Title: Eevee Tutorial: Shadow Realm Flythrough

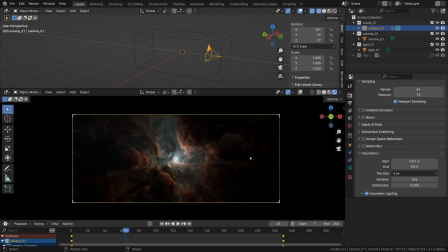7:29 If we make it some crazy 60 meters or something it would just spread the samples too thin and maybe look a little bit too low res for us in this case so that's why it has been set to six here to begin with this is it for the camera settings next we should
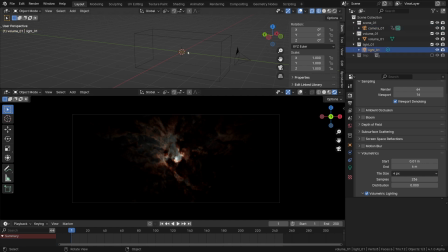7:44 start poking around with the lighting a lot of joy in the nebula design using eevee can be found during the light placement stage similar to what we did in the multi-light tutorial i'm going to start scattering the points of interest within the cloud in this case going in the direction of the
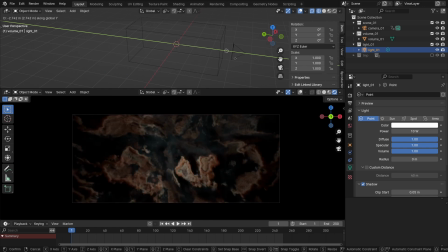8:01 camera path starting near one end and moving to the other as we've mentioned before sometimes it could be worth toggling back the ui overlays as
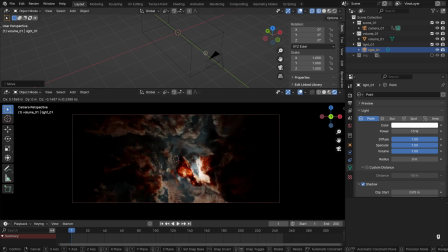8:11 it makes it easier to track the lights position in the screen space so to speak obviously the light placement can dramatically affect the look it really matters whether the light is kind of hidden in some dense part of the cloud or is right out in the open how much do we fill the surrounding area
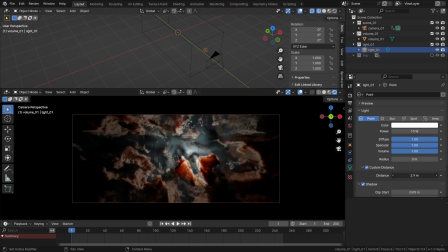8:29 with light also depends on the custom distance it's a super useful setting which helps to fine-tune the light reach especially if it's out in the open like that the important thing is to choose whether we want to shove
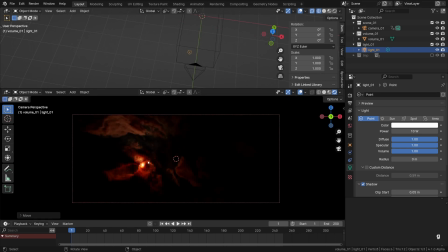8:42 it into the cloud creating this kind of subsurface scattering effect or actually place it a little bit behind the cloud creating this we could call it a reverse key lighting type of situation essentially backlighting a part of the nebula helping to pick out some nice contrasting tones and shapes.
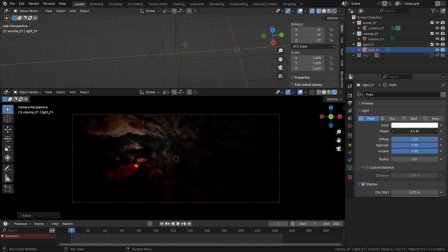8:59 The power can serve to limit the reach as well and prevent it from filling in too much of the detail because if we skim through really quickly this light spill can reach really far and make some areas look a bit well front lit which isn't a crime but if you want to find
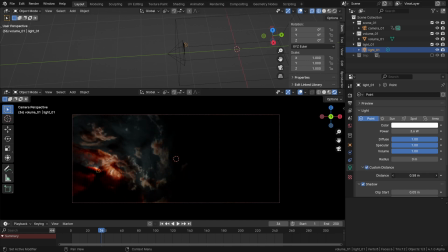9:16 these interesting shapes and tones you may want to use the custom distance to trim it a bit so that the influence of the light committing compositional crimes falls off a little bit quicker. I'm using shift d for duplicating the lights and I'm just trying to add another point of interest on the other side of the frame also not completely out in the
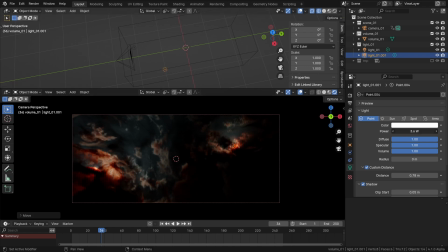9:36 open but rather hiding it behind this dense part and maybe I'll constrain it spill a little bit more by adjusting the custom distance as well. By the way the radius setting does a completely different thing it actually makes the light go everywhere and softens it up as well so it's going to be best
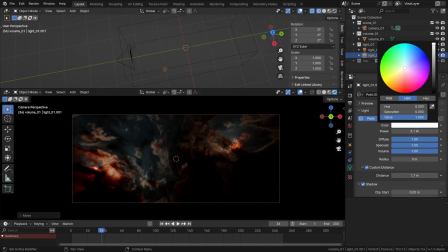9:55 to keep it at zero here the color can obviously be nudged towards a more saturated shade of red or whatever depending on your artistic vision i'll stick to basically the white lamps and let the shader do all the coloring instead
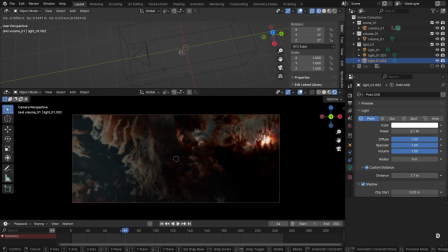10:11 and yeah I'm going to clone it once more by pressing shift d and then I'll move it over to
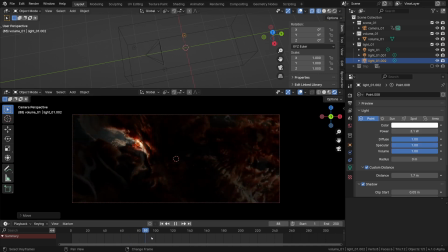10:17 the left side once again maybe skim through a bit actually I think it looks pretty eye-catching already a nice little splotch of interest and then it's basically just rinse and repeat we can just keep creating these pools of light along the flight path to always have something interesting to look at.
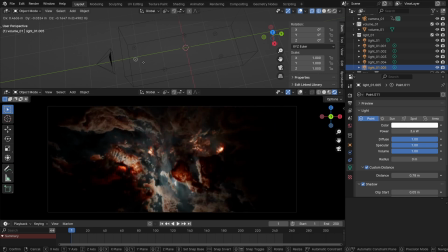10:36 After these hot spots have been created some less intense lamps can be used to sort of fill in the unlit details so that they don't fall into
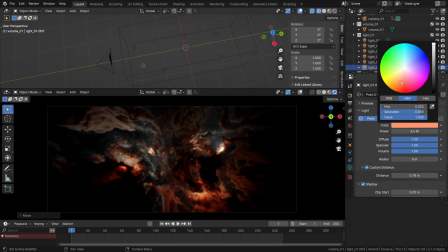10:44 darkness completely like here I'm adding a fairly saturated light of a much lower power trying to create some interest in this section in front of the
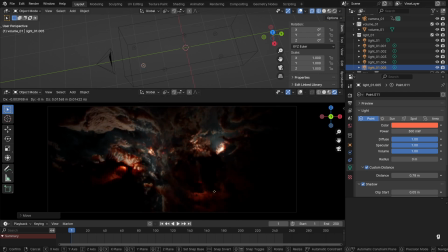10:53 camera and as you can see it's just enough level to pick some shape up there.